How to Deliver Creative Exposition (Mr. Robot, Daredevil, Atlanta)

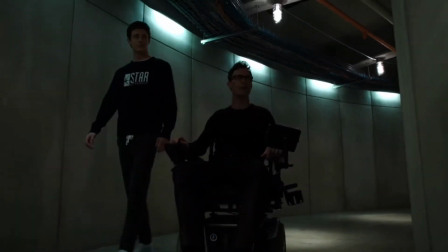0:00 Star Labs has not been operational since FEMA categorized us as a Class 4 hazardous location.
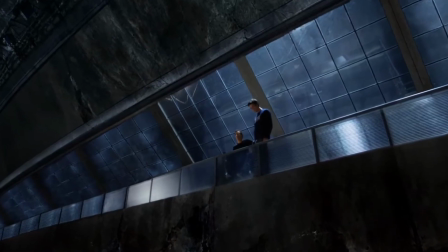0:06 9 months ago, the particle accelerator went online. The electron volts became unmeasurable.
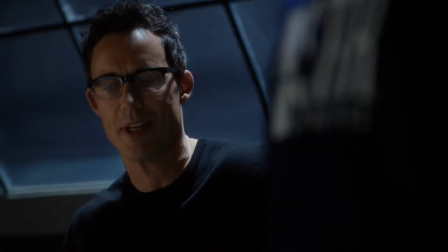0:12 The ring under us popped. Energy from that detonation was thrown into the sky, and that, in turn, seeded a storm cloud.
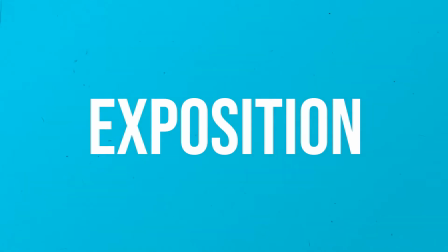0:19 I'm so sorry. I'm sorry. It is just so much information.
Narrative exposition is the insertion of background information within a story or narrative.
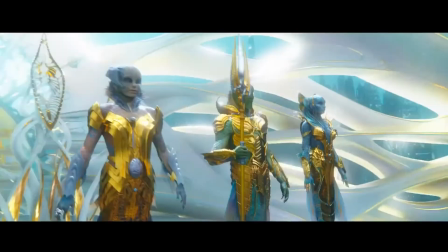0:27 Sexy topic, I know. We see this kind of crap all the time. Now, when this doesn't work, it's because it either seems forced or the scenes themselves just go on way too long.
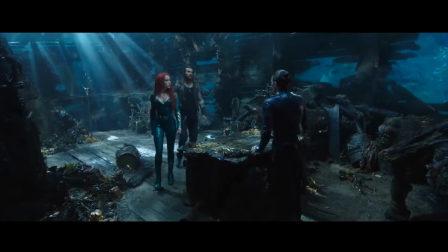0:35 The expository dialogue runs so long that it takes up the entire scene, and then you're left with something that's not a scene at all.
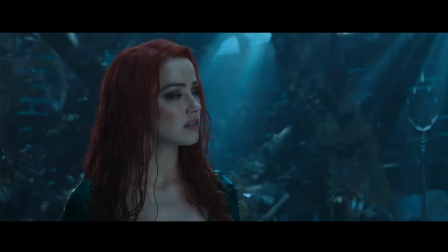0:42 Just someone babbling on and on forever. Kind of like this video. I can hear that.
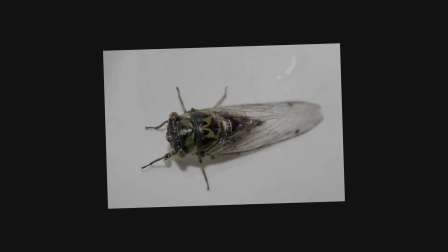0:48 Cicadas, please shut up.
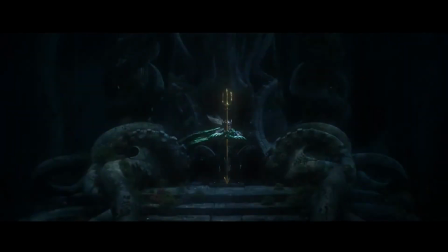0:53 Okay, I think they're stopping. But exposition can be so much more than just droning dialogue.
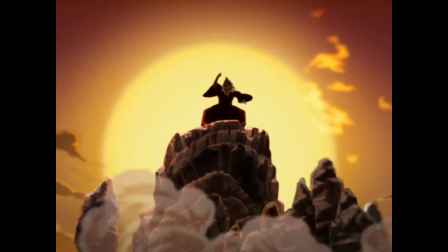0:57 It can be flashbacks, voiceover narration, a Star Wars title crawl, or Kevin Spacey.
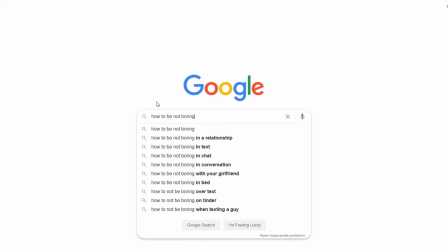1:02 So how do we do this without being boring? Well, the best way to do this is to arouse curiosity.
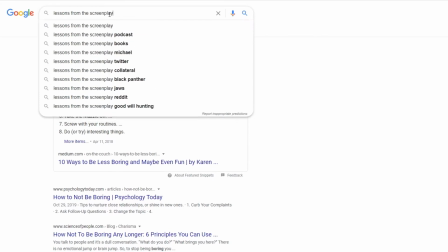1:07 Lessons from the Screenplay made an excellent video a while back about exposition in The Matrix, which explains this perfectly.
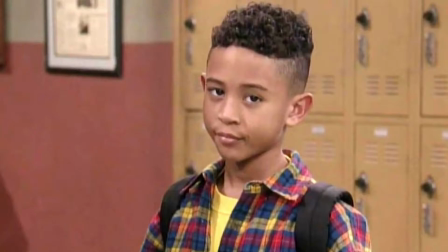1:13 So go check that out if you're interested. I believe it was Socrates that said, "Create the desire to know by arousing curiosity."
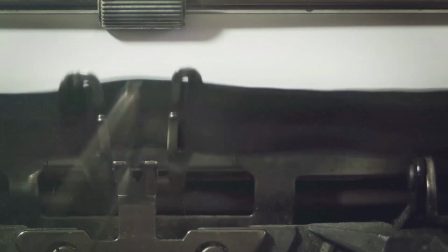1:21 That's stupid, Socrates didn't say that. So that's the best way, but in this video, I want to show some more examples of other creative ways of conveying exposition.
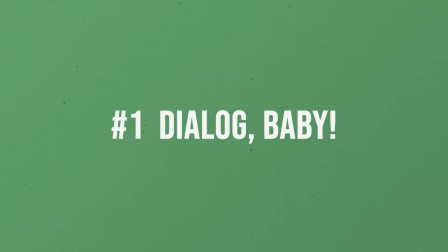1:29 Number one, let's start with the obvious one, good old-fashioned dialogue.
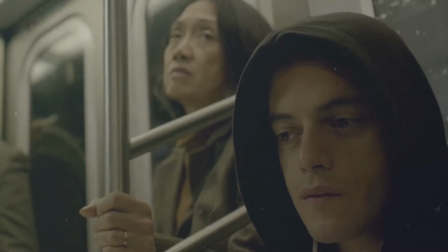1:31 So voiceover narration, I think, works some of the time, but not all of the time, and it really just depends on the story.
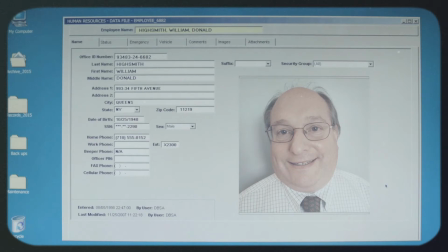1:38 This is William Highsmith. He's not only the head of the IT department here, he is the IT department.
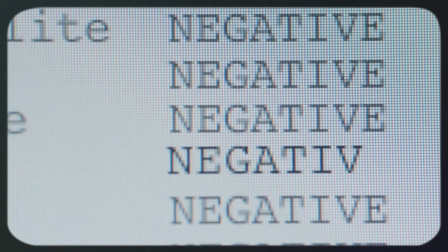1:46 I can make my health records look like every other obedient zombie out there.
It works here in Mr. Robot because the audience doesn't understand too much about hacking.
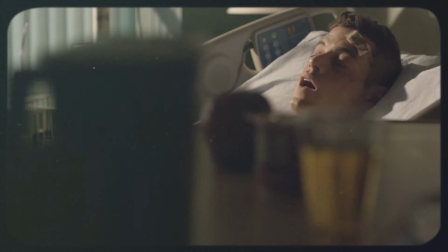1:54 And this isn't boring because Rami Malek's voice is just too damn seductive.
No, you're saying this to me as if I didn't already know it.
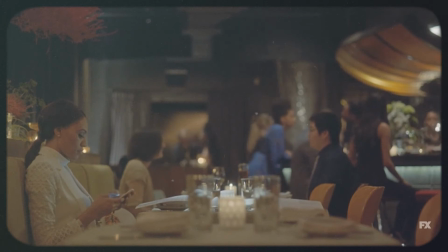2:00 Here's a better way of using dialogue without using voiceover narration. So here's a scene from Atlanta.
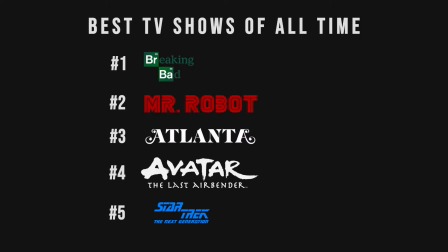2:05 If you haven't seen Atlanta on FX, I can't recommend it enough. It's easily one of the best shows on TV right now, but I'll gush about that in another video.
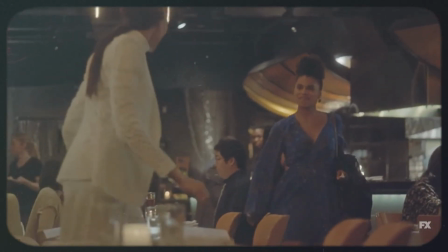2:13 Masking exposition in a natural conversation can be really effective.
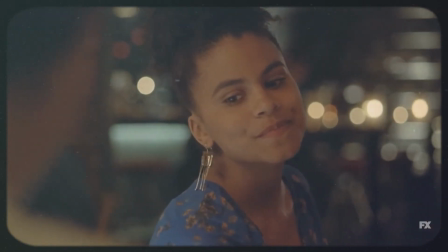2:16 Here we have two friends who haven't seen each other in a while, but right away through their conversations and mannerisms, the audience is shown how they lead very different lives.
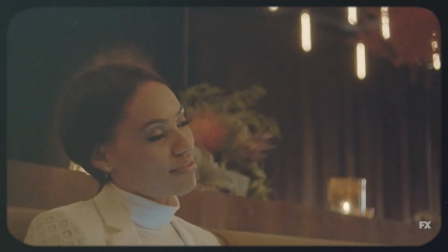2:25 It's good to see you. You look really good. Oh, thank you. You too. Yeah, I like your hair. Really? Yeah, it's cute. Thanks. Looks better than last time. Did you go to that shop I told you to go to?
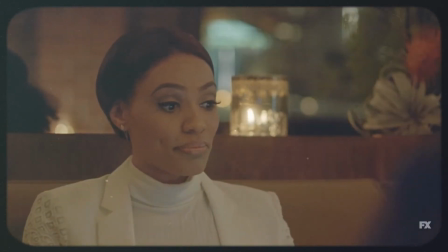2:36 Fernando's? No. Oh, well, he ain't cheap. Okay. Well, who's paying for yours?
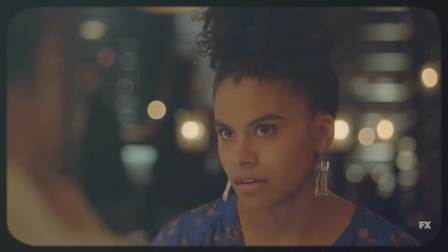2:42 Because I actually have to pay for mine. You flew Delta? No, private.
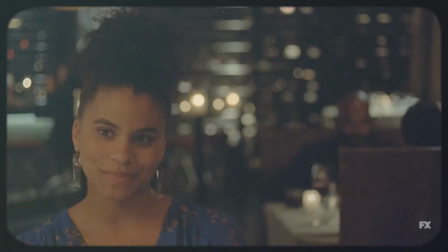2:47 Oh. I mean, London's okay, I guess.
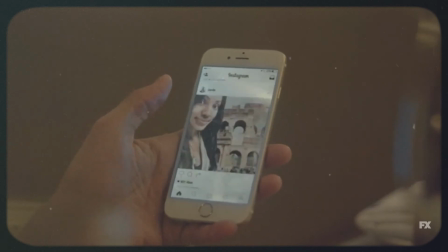2:52 There's just too much rain. Makes my hair frizzy.
The slight comments here and there are a very subtle and natural way of injecting a kind of history for the two characters,
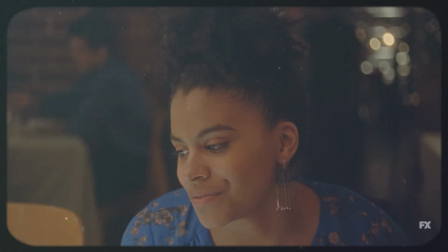3:00 as well as portraying to the audience their resentments towards each other and what each of them value.
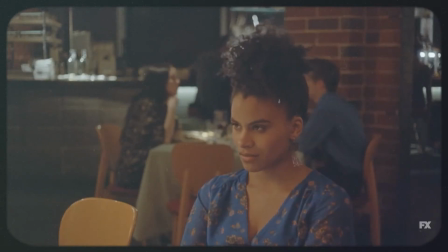3:06 Yeah, you should come with me next time. It'll be Girl. fun. It'll be fun. I have a daughter.
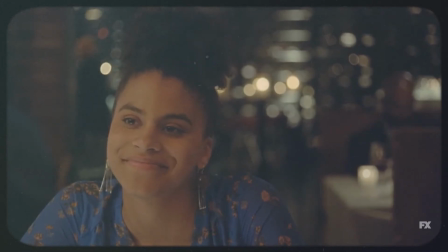3:11 I can't leave. Aw, that's cute. You know, sometimes I wish I had a kid, but then I'm like, oh, God, no.
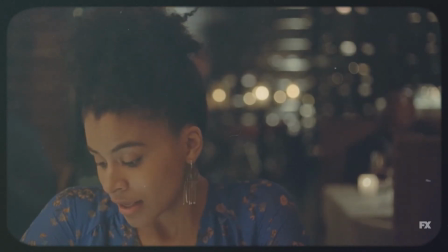3:18 You know, I guess when the time is right, I'll have a kid. Yeah, I'm sure. I'm sure as soon as you find the right guy.
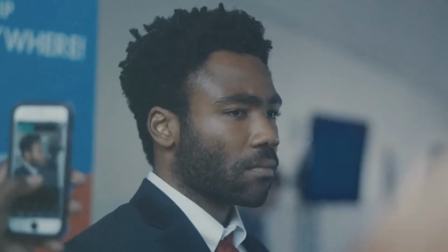3:24 Brilliant. Seriously, watch Atlanta, it's so freaking good. Number two, use props.
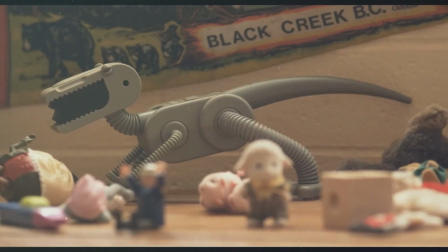3:29 A great way to convey, hear that smacking? A great way to convey exposition in your world without a line of dialogue is through props.
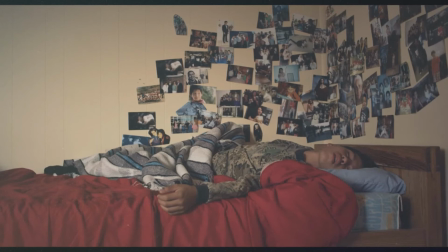3:36 This can be anything from photos, drawings, or more commonly used, newspaper clippings.
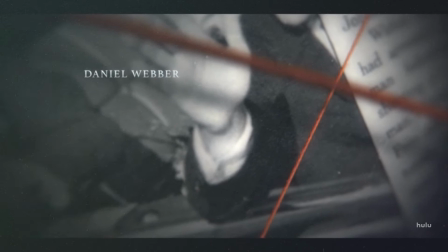3:41 A lot of showrunners like to use these in the opening credits. Number three, use choreography.
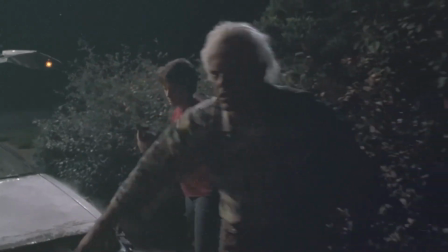3:46 Let's say you have a character who has to explain something to another character, and there's just no way to get around it without them just saying it.
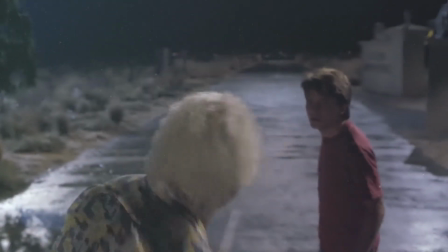3:54 How can you use choreography to make the scene more interesting?
The other me is a Dark Family Brown from 1955.
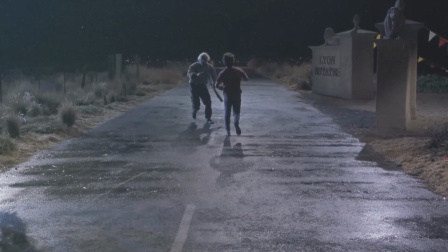4:00 The younger me that helps the other you get back to 1985.
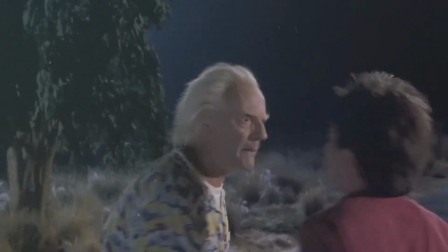4:07 Nice.